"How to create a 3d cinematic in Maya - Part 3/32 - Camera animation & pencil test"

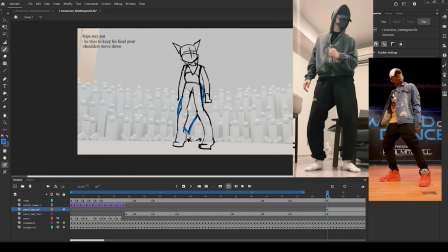It just helps the visualization better. Okay, so all right, that's drawing on frame 83. Note taking for frame 83.
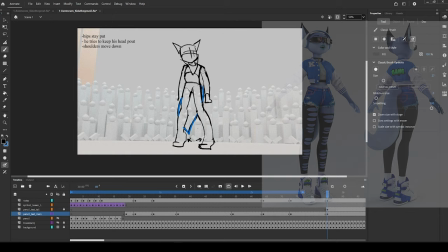Another thing I have to take into consideration is that she has a jacket on, and it's going to impact the silhouette.
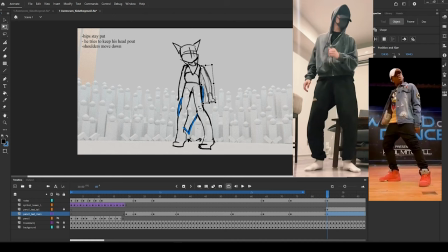Since I'm not drawing it here, I do really have to start thinking about making sure the hands are a lot more away from the torso to allow us to get some, to give us room for the jacket,
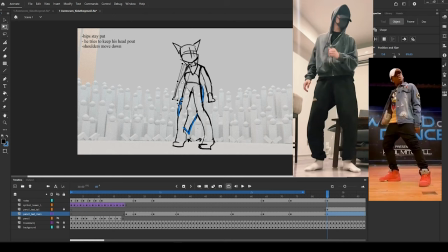the puffy part of the jacket. So that's another thing I have to constantly think about.
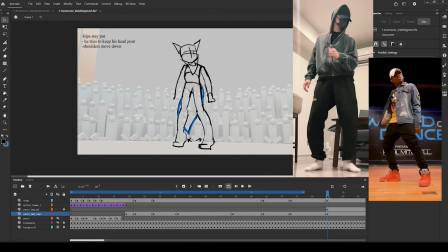All right, so this is what I'm going to be doing. I'm going to pause the video, come back and do a little bit more sketching when I'm towards the end, and I can explain the majority of what I've done, and I'll go through and explain a lot of the drawings,
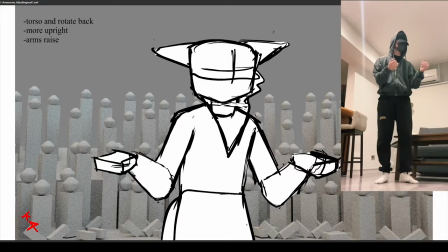and then we'll close the lesson. So here's the finished sketch playing side by side with the reference.
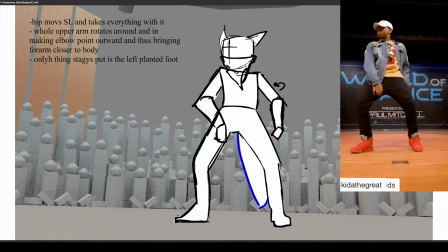I added a lot of breakdown drawings just to get things to read better.
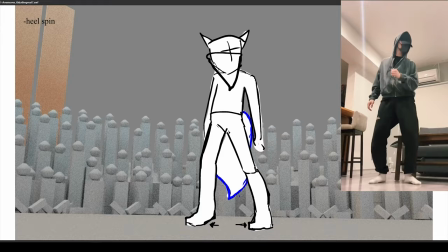There are two popping accents that I was not able to capture in this pencil test,
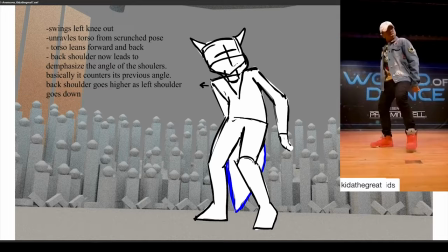but that I need to pay attention to when it comes time to block and spline the animation.
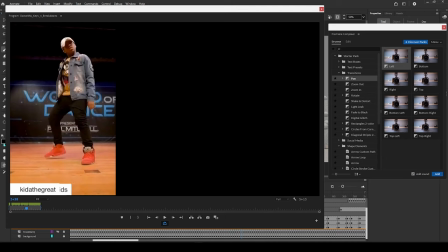The first one is these two hiccuping actions that he does there. The first one is there. It's like this. He hits a wall and then reverses.
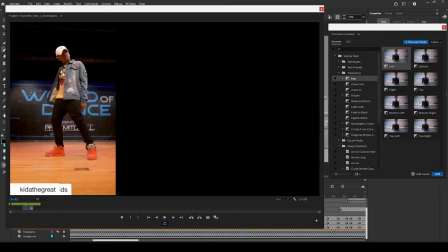He changes direction almost immediately, and it reads as this clicking action. And he also does it here.
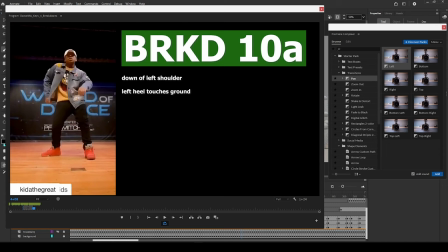First eases into the pose, and then he hits a wall, and then he slides out.
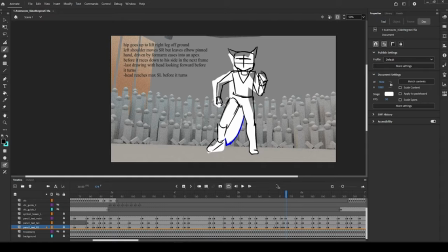So that was a little bit more difficult to capture, but I've kept track of where they are, and I'll make sure I get them. Initially, I'd planned to have a lot of elemental effects accenting his actions, or some of them
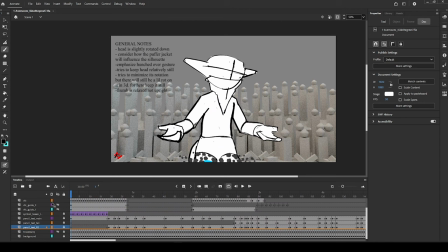motivated by major movements that he's making, but I realized that it's really going to distract from the action. So I'm going to stick with this initial materializing effect that is sort of motivated by these spiraling elementals.
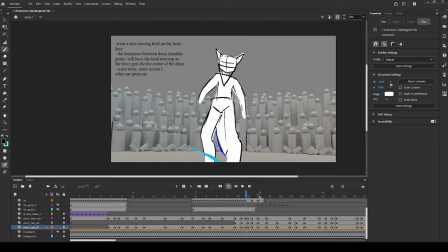And then I'm going to use this one that charts the force through his arms and upper torso.
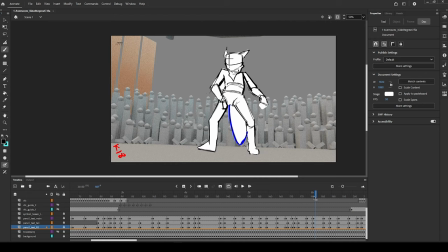And then I'm going to stop and let the action play. And the only other place there's another elemental action is there, where his elbow pokes out and he kicks.
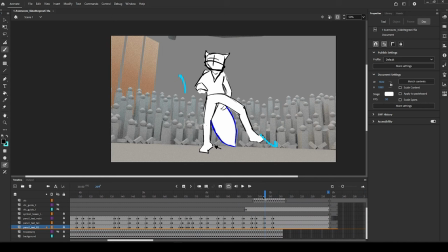I'll have some elementals shooting out.
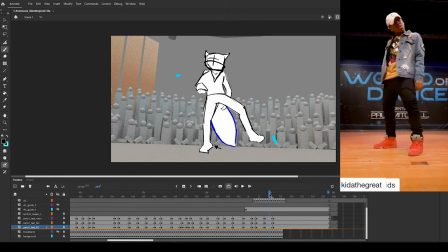And another thing I didn't mention was how Kida the Great's performance transitions into Teppo's performance,
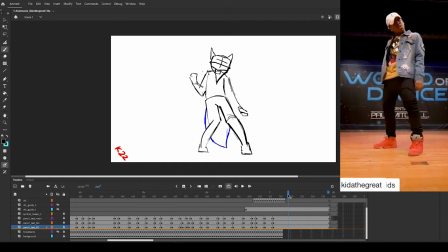which I'll be doing in the next lesson.
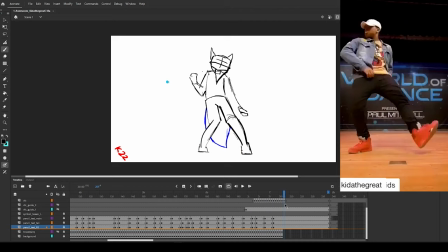So I have to transition from Kida's kick into the pose that we start with at Teppo.
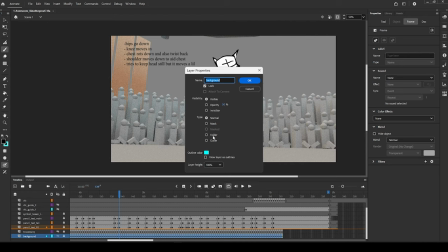Another thing I did was put a fill layer underneath. So I took the opacity of the background. It was 50%. I brought it back since I want to see how the background elements are impacting the final drawing.
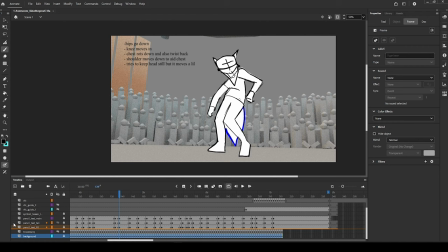But in order to make sure that the drawing stands out, I put a fill layer here.
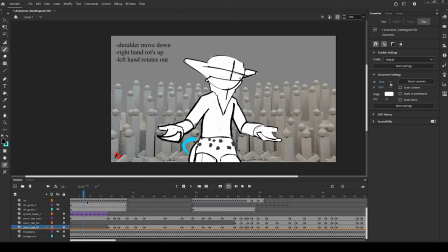So it's just like a shaded white so that it takes the background out. These elementals, I use a trick to do them. I first drew a whole bunch of spiraling lines. So all these spiraling lines around the character.
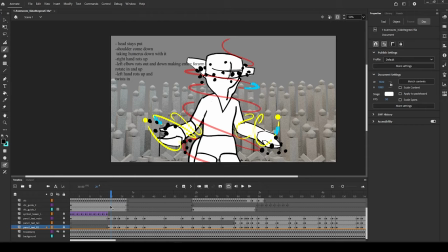And then I animate along the path.